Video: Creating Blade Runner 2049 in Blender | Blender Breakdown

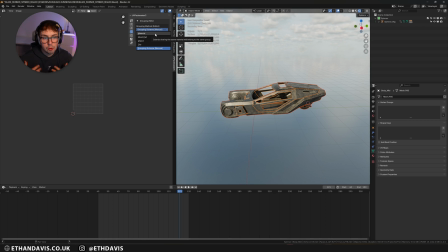(12:53)
So because I've grouped all my textures by material, I can click material and I can, well, first I need to go into edit mode.
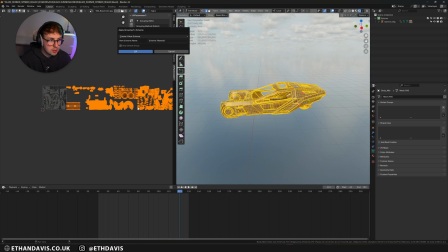(13:03)
I can now apply grouping scheme, right? And this will group everything into like specific colors. From there, you can then pack. So you go to P and then you go to group to tiles, and then you can pack groups to tiles, and it will pack everything based on texture.
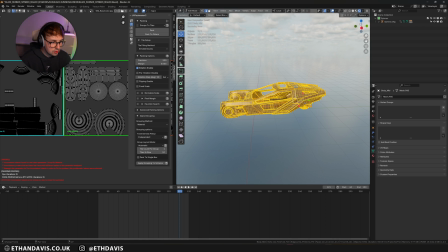(13:22)
So like this is mechanical box, this is the middle, this is the back box, this is the front box.
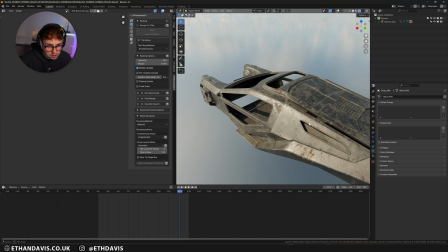(13:28)
Now obviously my textures might be messed up now. They actually don't look messed up, but that is the way that I end up doing it.
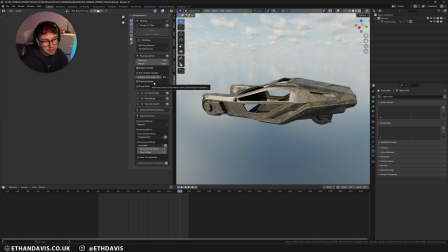(13:35)
And UV Packmaster is like really good when you want like really tight spacing, or maybe you want everything to be on like the same sort of like density. You can change pretty much everything that you want to. And it just gives so much control when you're packing things.
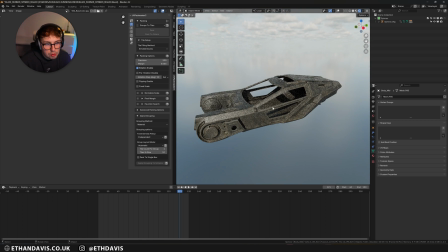(13:52)
Obviously, it doesn't help you unwrap stuff any easier.
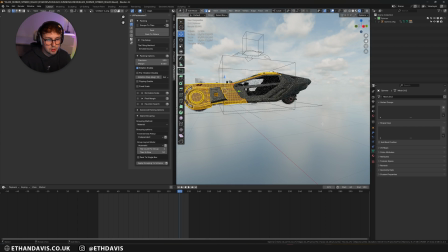(13:56)
I mean, this object here was a bit of a pain to unwrap, to be honest, because it's all one object.
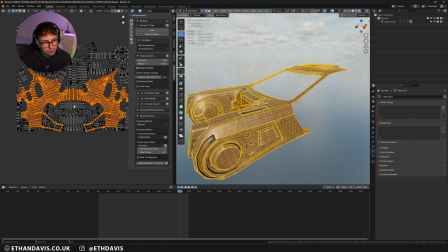(14:06)
And here you can see how it is unwrapped. But yeah, it's a really cool add-on. Obviously, you could do it yourself, but for something that makes life so quick, it is worth it, I think.
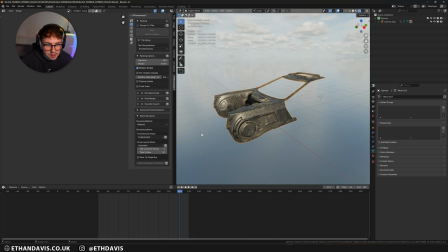(14:21)
But yeah, let's jump into Substance Painter and get started. Here in Substance, you can see my materials.
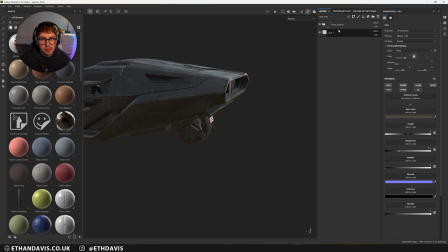(14:28)
And this is basically just copy and pasted on everything. It was super simple to do. And I didn't really take that much like time and effort into it. So if I just turn this all off. So we're on the back piece right now.
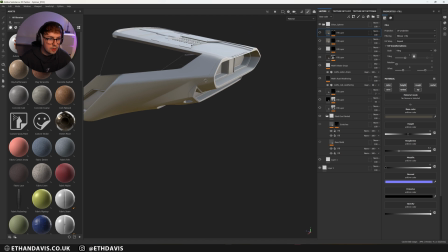(14:46)
So let's actually turn everything else off. Again, this is a super simple material.
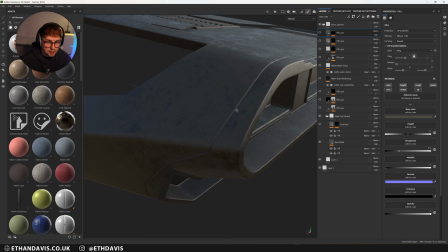(14:53)
So I'll probably start off with a metal, like grey material with a little bit of speckle,
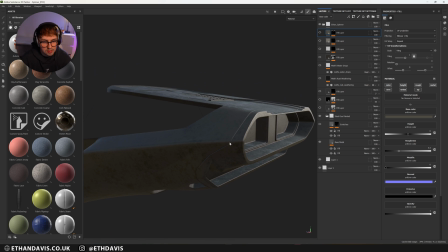(14:59)
a little bit of roughness, like difference in it. From there, I'll add some like scratches. And this is all again looking at the reference that we had.
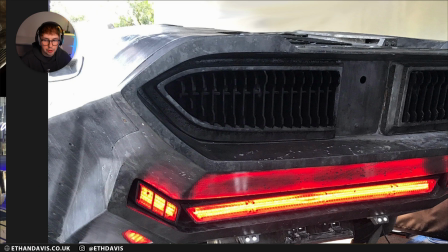(15:08)
So if I bring up the reference, it's really like scuffed up, gunmetal-y, with loads of scratches and marks.
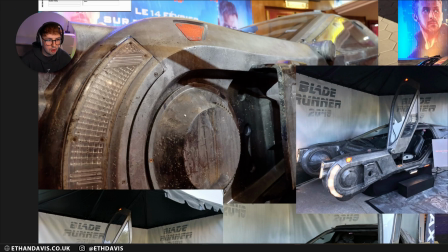(15:16)
And I mean, if you look here on the reference, it's messed up.
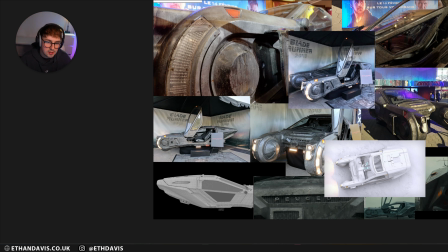(15:21)
And here, so I was just trying to make this as basically rusty and old looking as possible, like weathered, essentially.
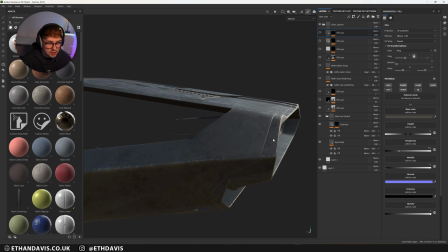(15:30)
Weathered's a good word. So then just adding onto that, just adding like loads of grunge, like so. And then I used the Matte Effects Rust Weathering, which is like a smart material.
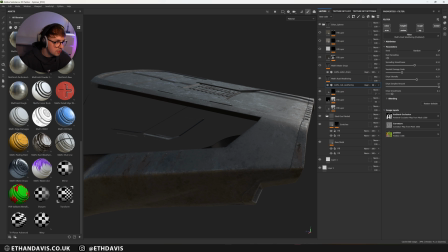(15:47)
Actually, I think it's a generator. Yeah, generator. So if you come down to the top left, I think my head is in the way.
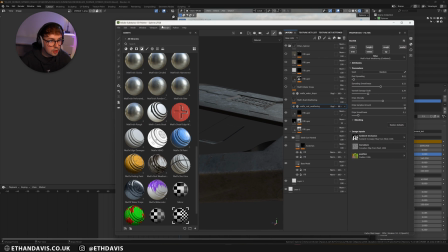(15:56)
Let me just move this over. If you go to generator here, you'll be able to see it at the bottom, and it's called Matte Effects Weathering.
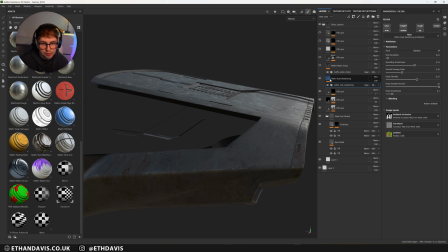(16:04)
So if you just add that, it just adds some rust, and you can change how rusty it's going to be. So for example, if I dial in this part, we can get it looking super rusty, as if it's been in a scrapyard.
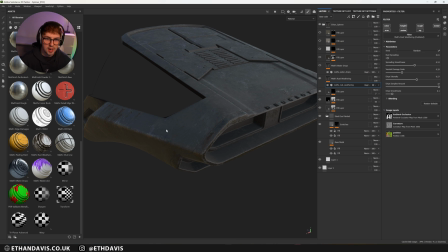(16:19)
But I just wanted a little bit. Obviously it goes through rain a lot, so you'd probably get a little bit of rust here and there.
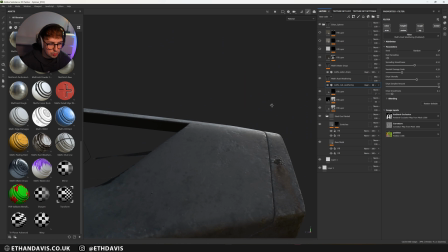(16:26)
From there I also added like some water drips, which you can't really see,
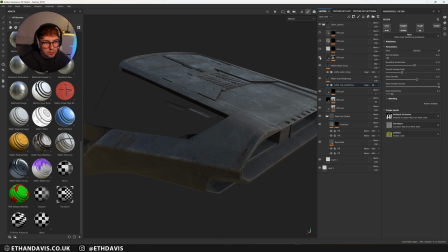(16:32)
but it just adds a little bit of like that wetness to it. And then I think I just did a little bit of like dirt again.
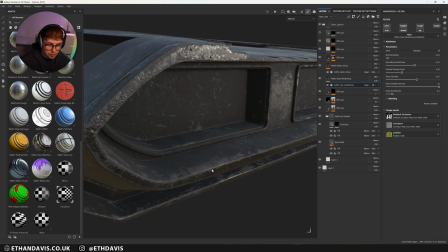(16:40)
Yeah, so going back to that reference, you saw it had like loads of white sort of splodges on it.
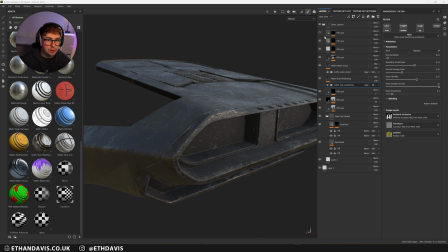(16:46)
So I really wanted to try and match that reference as much as possible. And then a final like grey material.
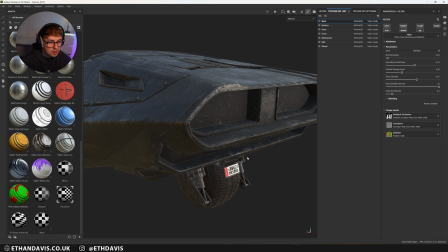(16:54)
And then I just copied that pretty much on everything. The red I actually did in Blender.